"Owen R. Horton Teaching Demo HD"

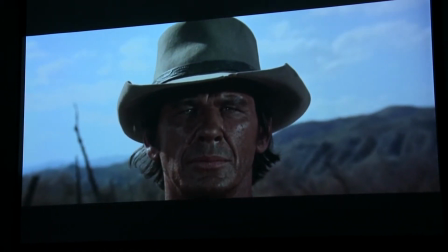[12:41]
And we get this match pull-in between the two characters.
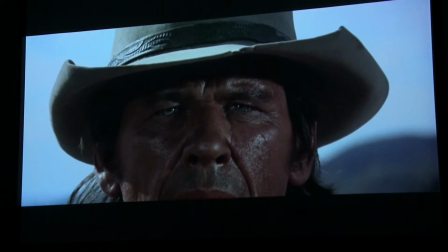[12:45]
The final pull-in here is going to reveal Harmonica's role in whatever's been happening in the past.
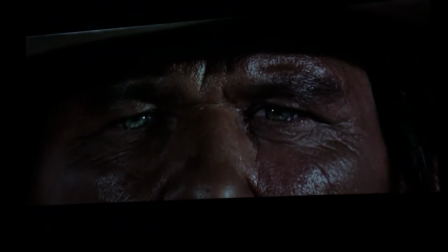[12:51]
And we pull all the way into the eyes.
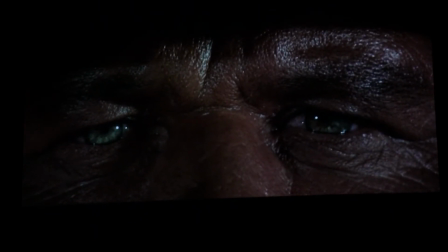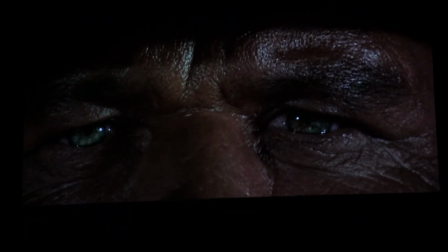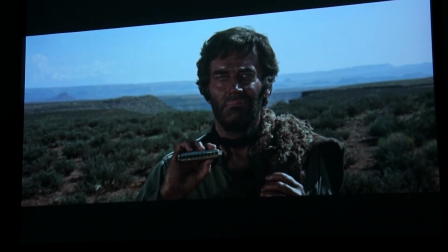[13:05]
Frank gets a matching pull-in here. But it's the eyes that tip us off to who our other character is.
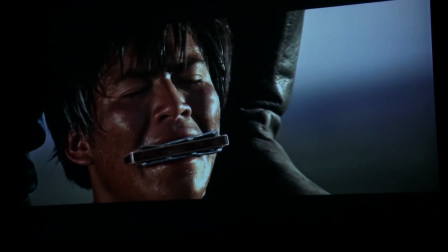[13:16]
And so the match cuts here allow us to see this as Harmonica, our main hero, much younger, right?
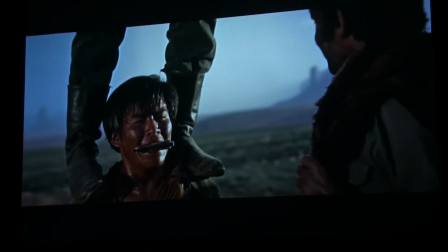[13:23]
There's really no other way to distinguish this other than to focus on pulling into the eyes as a mechanism.
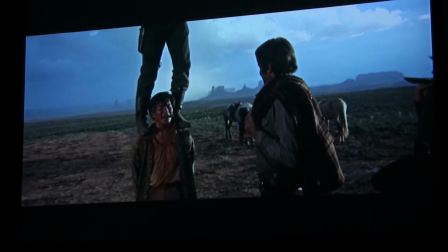[13:32]
And that crane shot I mentioned earlier, that pull back and up,
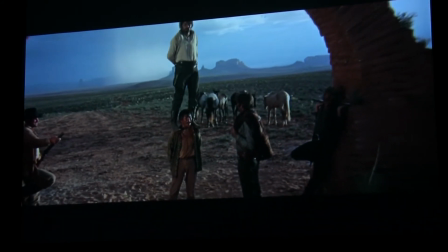[13:35]
Leone mimics it again here to give us this sort of reveal of the scope of the trauma that Frank has inflicted on Harmonica.
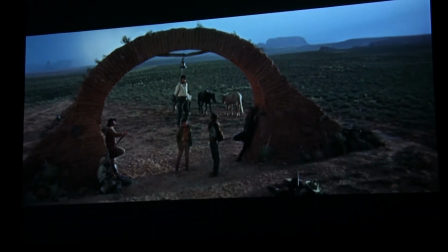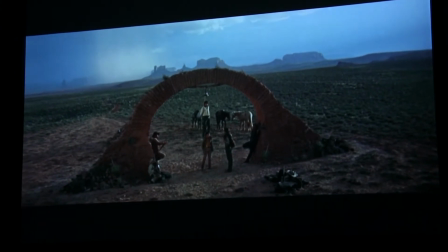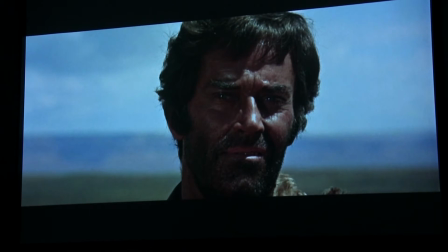[13:57]
I like to point out sound at this point, okay? Because as this clip continues, what you're going to notice is that harmonica sound you hear in the soundtrack suddenly becomes diegetic. And it suddenly becomes harmonica breathing through his harmonica that's jammed in his mouth.
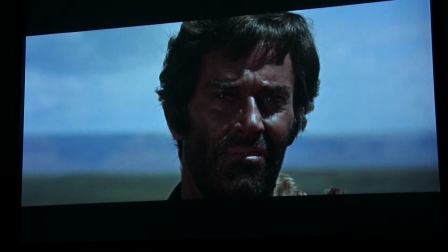[14:16]
This is really strange and discontinuous choice for Leone to make, because either the harmonica is coming from him or it's part of the soundtrack, but these two things bleed into each other in this part of the scene.
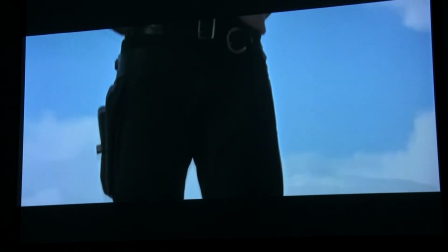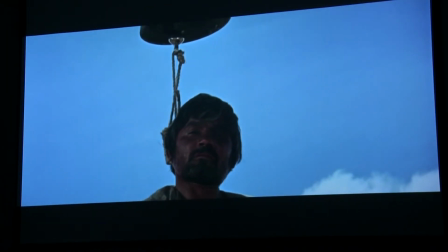[14:39]
You can hear the amelodic harmonica right now.
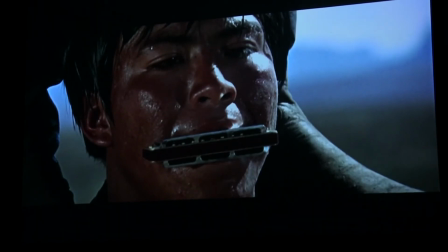[14:46]
I would also like you to pay attention to the pacing here. As the scene becomes more and more intense, the time between shots quickens, okay? Start looking at and noticing how much quicker each cut is here as compared to the long, long takes we had at the beginning of this scene.
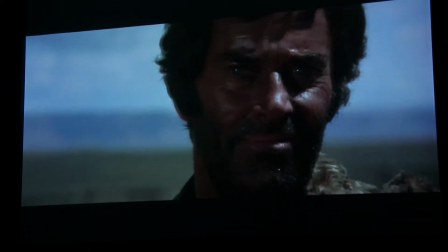[15:08]
Thank you.
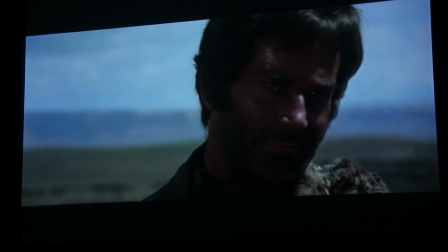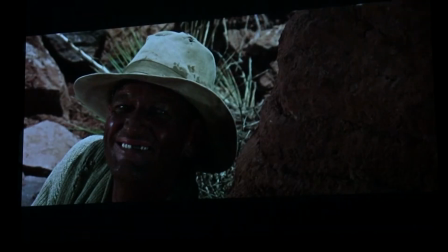[15:16]
So we get cut, cut, cut, cut, cut, cut, cut.
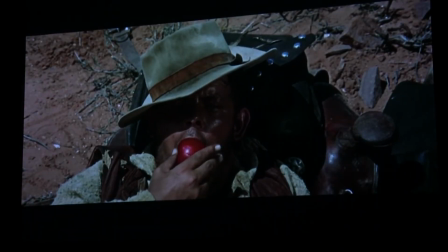[15:23]
Just feel that pace picking up and quickening.
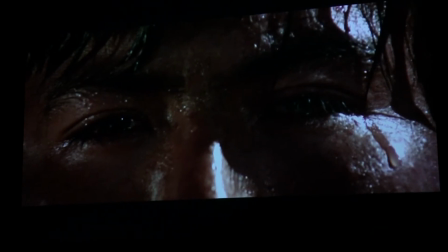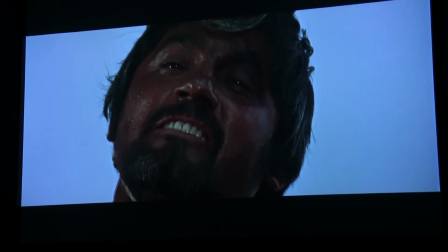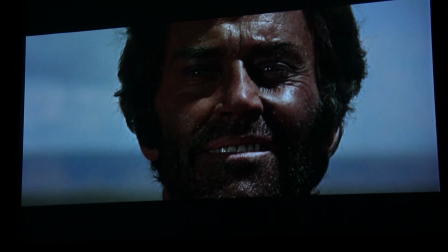[15:38]
But then, right at the climax of the scene, we get slow motion. And Leone does this to sort of emphasize that this is the long drawn out moment of agony for Harmonica, right? This is the moment that he lingers on, and Leone forces us to linger on it as well. This is his failure.
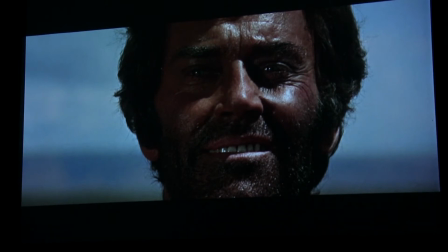[15:56]
This his fall is literally his failure. He's not strong enough to keep his brother supported, okay? And that's his failure.
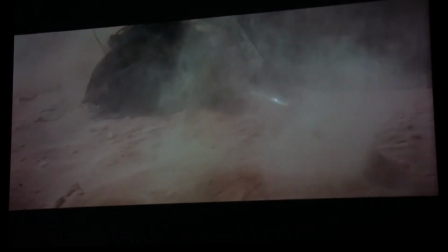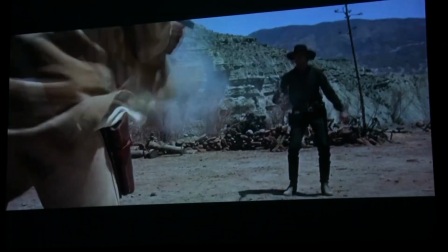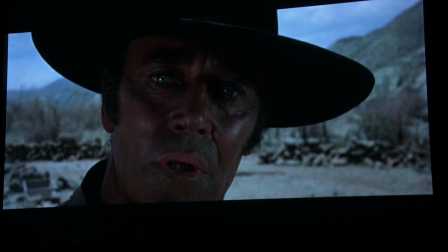[16:20]
That's it. So all that buildup,
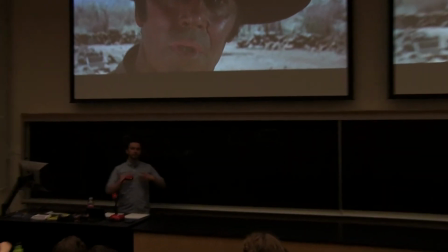[16:27]
all that drawing out of the story, drawing out of the conflict, the reasons for being there, Leone spends 6-7 minutes on. The actual violence is supposed to redeem Harmonica, make him feel better about his trauma of his past. It's over like that, right? It's a flash, it's a flame. Okay.